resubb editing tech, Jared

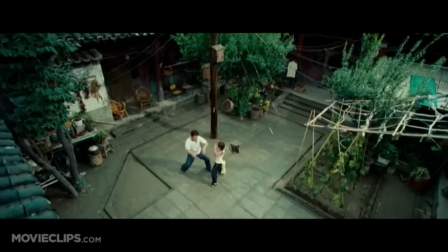234s
Karate Kid 2010 the ending of his training it all gets smashed
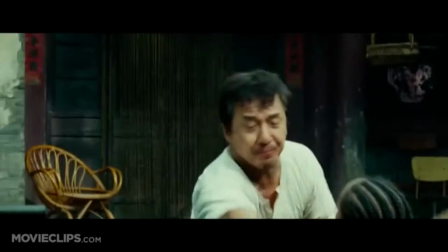238s
into a small scene of different days of his training like one
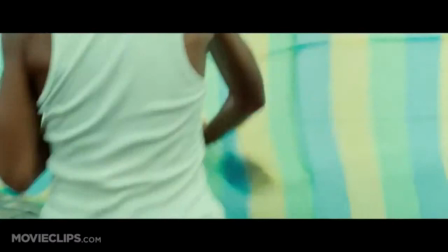243s
day he is training in the back garden the next a roof and then on the China wall they did this because it shows that it should have been a long
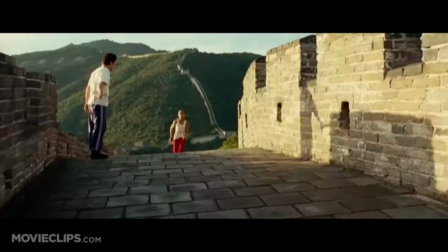252s
time but they shortened it into a smaller time by making it into a montage
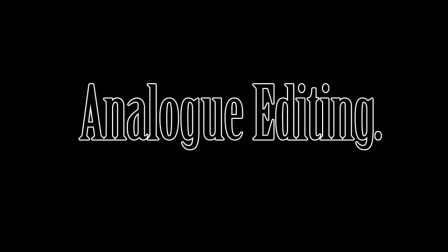260s
development of editing technology for the different editing techniques there are film video analog editing and digital editing
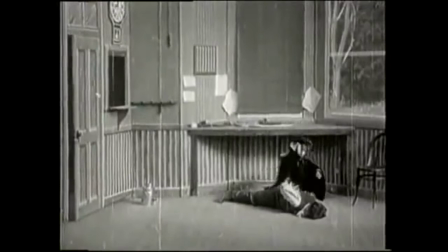268s
film is a series of moving images moving at a fast speed to make a motion picture it is on a flexible strip of plastic and it is coated with a light sensitive emulsion to help expose the image on the camera.
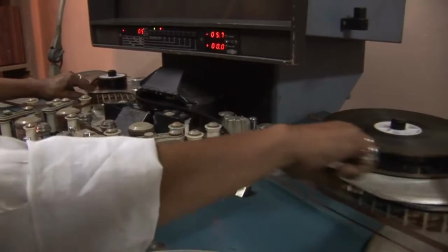284s
Analog is an older technique of editing.
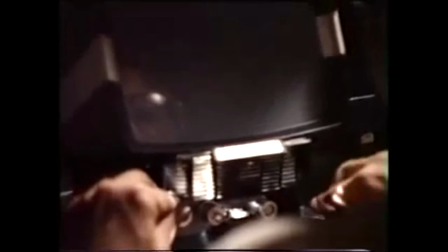287s
It is where you split a thin layer of plastic and stick it together to make it a film.
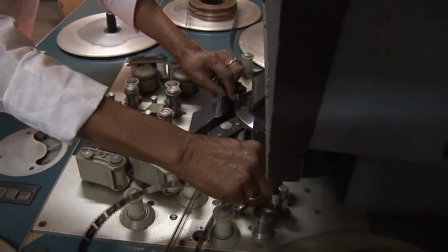294s
You can also overlay it to give it an effect or color it in so it doesn't just be black and white.
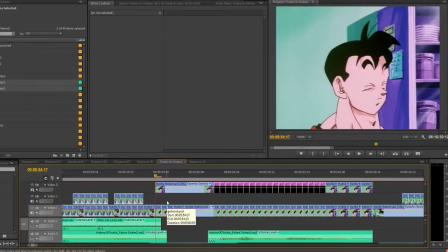302s
Digital editing is another editing way. This is on the computer where you use software called Adobe Premiere or Final Cut Pro.
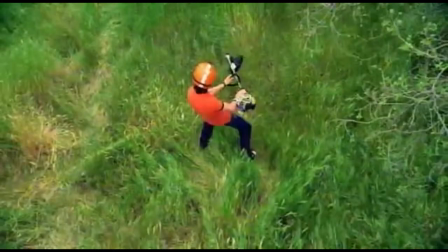310s
The purposes of editing. Editing helps out in telling the story. A good example is Nickelback's music video this afternoon.
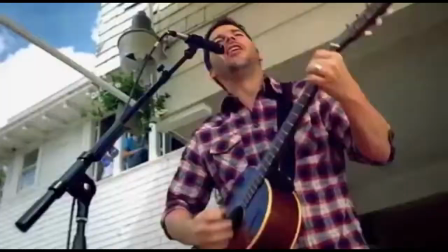319s
This music video has a narrative about three nerds that want to have a party and
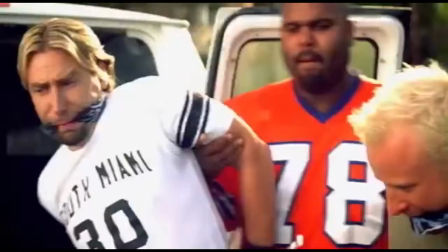324s
it even shows that the nerds can throw a good party even if they kidnap Nickelback.
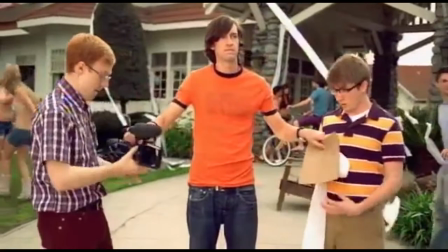330s
The start shows that the nerds are planning the party and then the audience who is watching this music video finds out they kidnapped Nickelback.
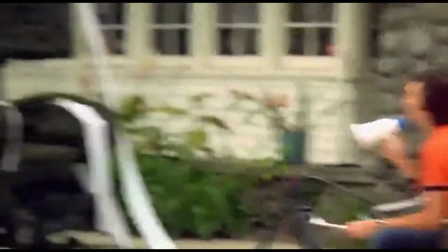339s
Then the song kicks in and then everybody starts coming to the party one by one.
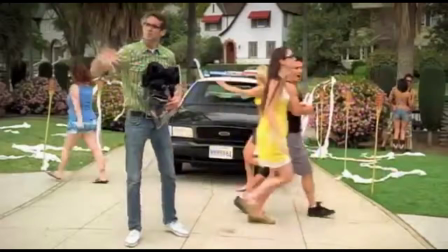345s
The principles of editing conventions and techniques.
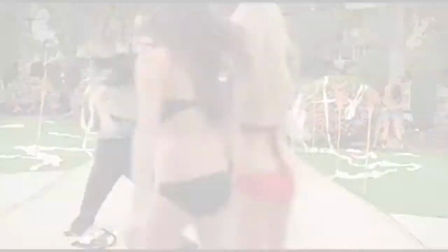350s
Putting two clips together to put in a fade effect so it switches smoothly to another clip.
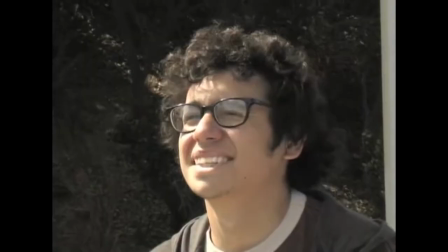357s
Cutaways an interruption of a thing you can you see and it cuts to your face to show your reaction.
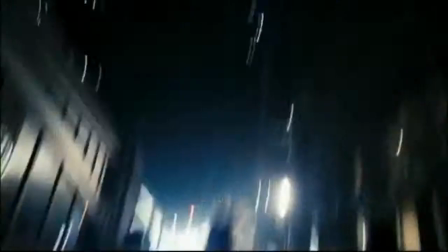364s
Point of view shots point of view is a shot where it makes you feel like you are witnessing it firsthand.
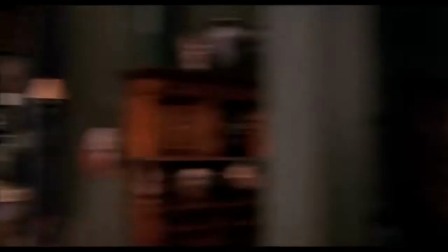373s
Reverse shots this maintains two shots between two people having a conversation.
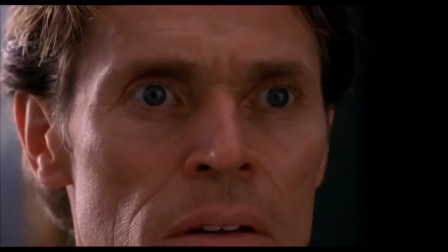379s
Editing rhythm it has a fast rhythm to it and make it sound more actiony.
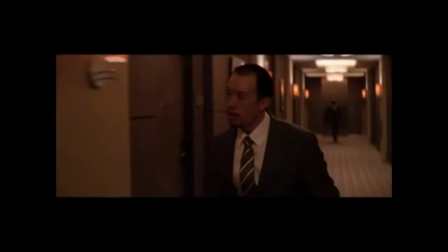385s
Cross-cutting it's an action that is happening between two different locations at the same time.
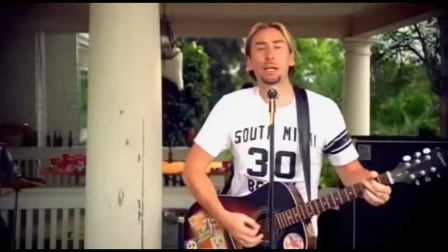392s
Cutting to the music. This is used more in music videos because it expresses to the beat more.